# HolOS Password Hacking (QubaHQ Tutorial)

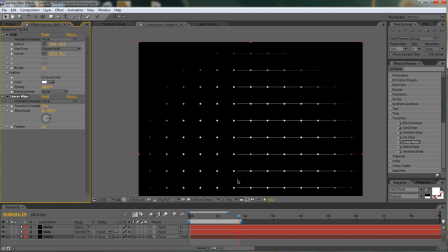8:00 I don't want them to go all at the same time let's
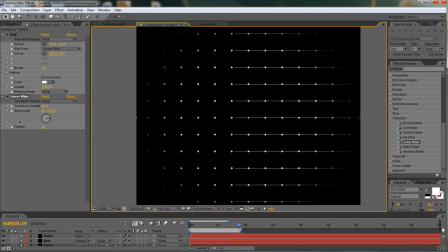8:05 try to get a little bit more space in here so first of all I'm going to turn it around and then adjust the angle to let's say 135 degrees that should do it nicely maybe increase the feather a little bit so the transition isn't quite so harsh
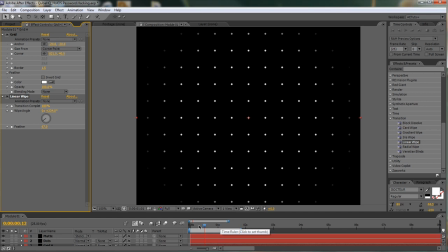8:23 go all the way to 100 to make the layer disappear go 10 frames ahead so we're starting at the time code of 10 keyframe transition completion go 20 frames ahead bring it down to zero and this should work for us yeah
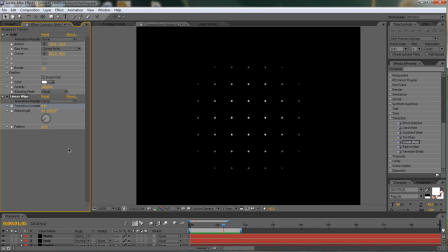8:43 so the lines start animating while the dots are still revealing this way we don't fall into this animation where every element waits for the previous one to stop and we can now also add the vertical lines and this is going to be
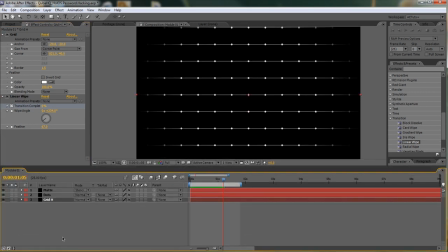9:00 fairly simple we'll just duplicate the grid H layer rename it into grid V for vertical and rotate it minus 90 degrees maybe also we can offset it let's say 10 frames this
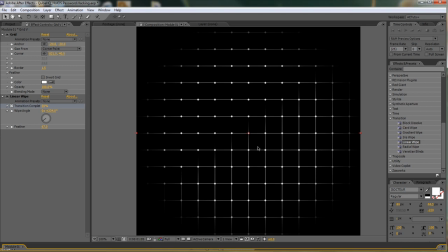9:18 is all looking good maybe except for the angle I will drag the left ones to reveal first so let's quickly adjust this I can just type minus 45 in here and now
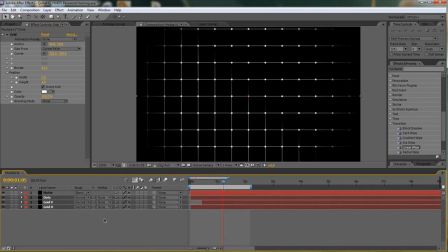9:31 we're done one last adjustment that we could apply in here would be to set the transparency of all the layers to let's say 75% and switch them all to additive so it's add in the menu let's give it a last preview
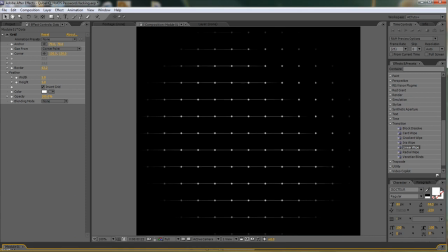9:48 all the reveal is looking nice horizontal ones come in vertical ones coming fine so we're done with setting up the grid and now we need to prepare all the letters of the alphabet and the
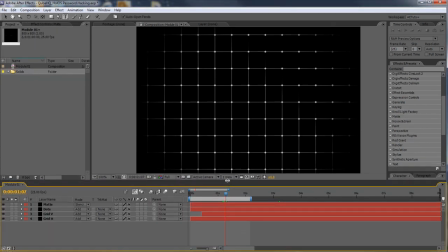10:03 crossword effect first of all let's clean up a little bit i'm going to select all the layers that create the grid and shy them away and also i'm going to switch off the mat for now because we really want to see the
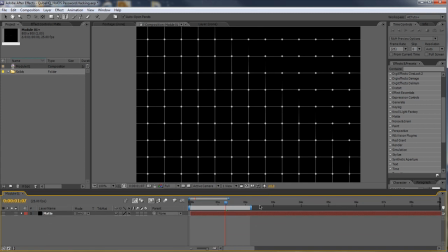10:17 size of the grid and maybe we can also go forward to let's say three seconds where everything is revealed and we don't have any animation happening it
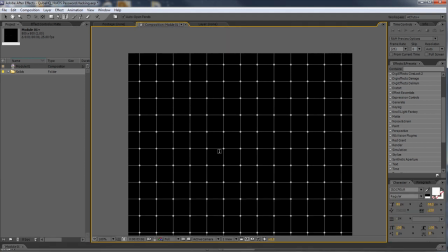10:26 would be quite typical for Hollywood to use some hip techy looking characters but interfaces are all about legibility so I'm going to go with Georgia it's a very nice clean typeface that will look great for this composition let's make
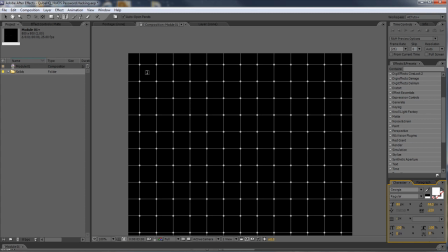10:42 sure that our paragraph is set to center click inside of the first box and we start typing so we type a enter B enter C enter D E E, F, G, H, I, J, and we need 12 of them, so let's see how many we have.
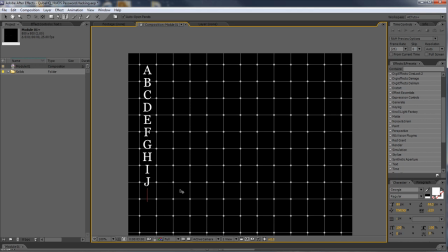11:00 2, 4, 6, 8, 10, K, and L. All right. Now, they don't quite well fit in our place yet, so I'm going to move the A right to the center of the first square and increase our vertical spacing to 60,
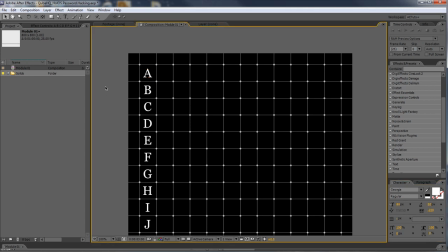11:16 which is the size of our boxes. At this point, you may wonder, why am I typing those letters vertically, not horizontally? And the reason is, as they appear, I don't want the viewer to realize that each letter actually sits always in the same place.
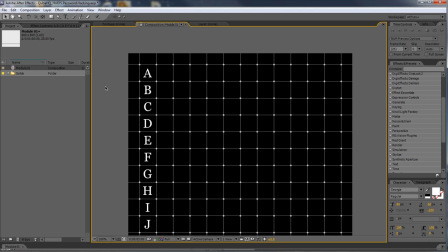11:32 If we would type it horizontally, it would be quite easy to spot. But the vertical positioning is much harder for the eye to recognize and it will look much more random as the final effect.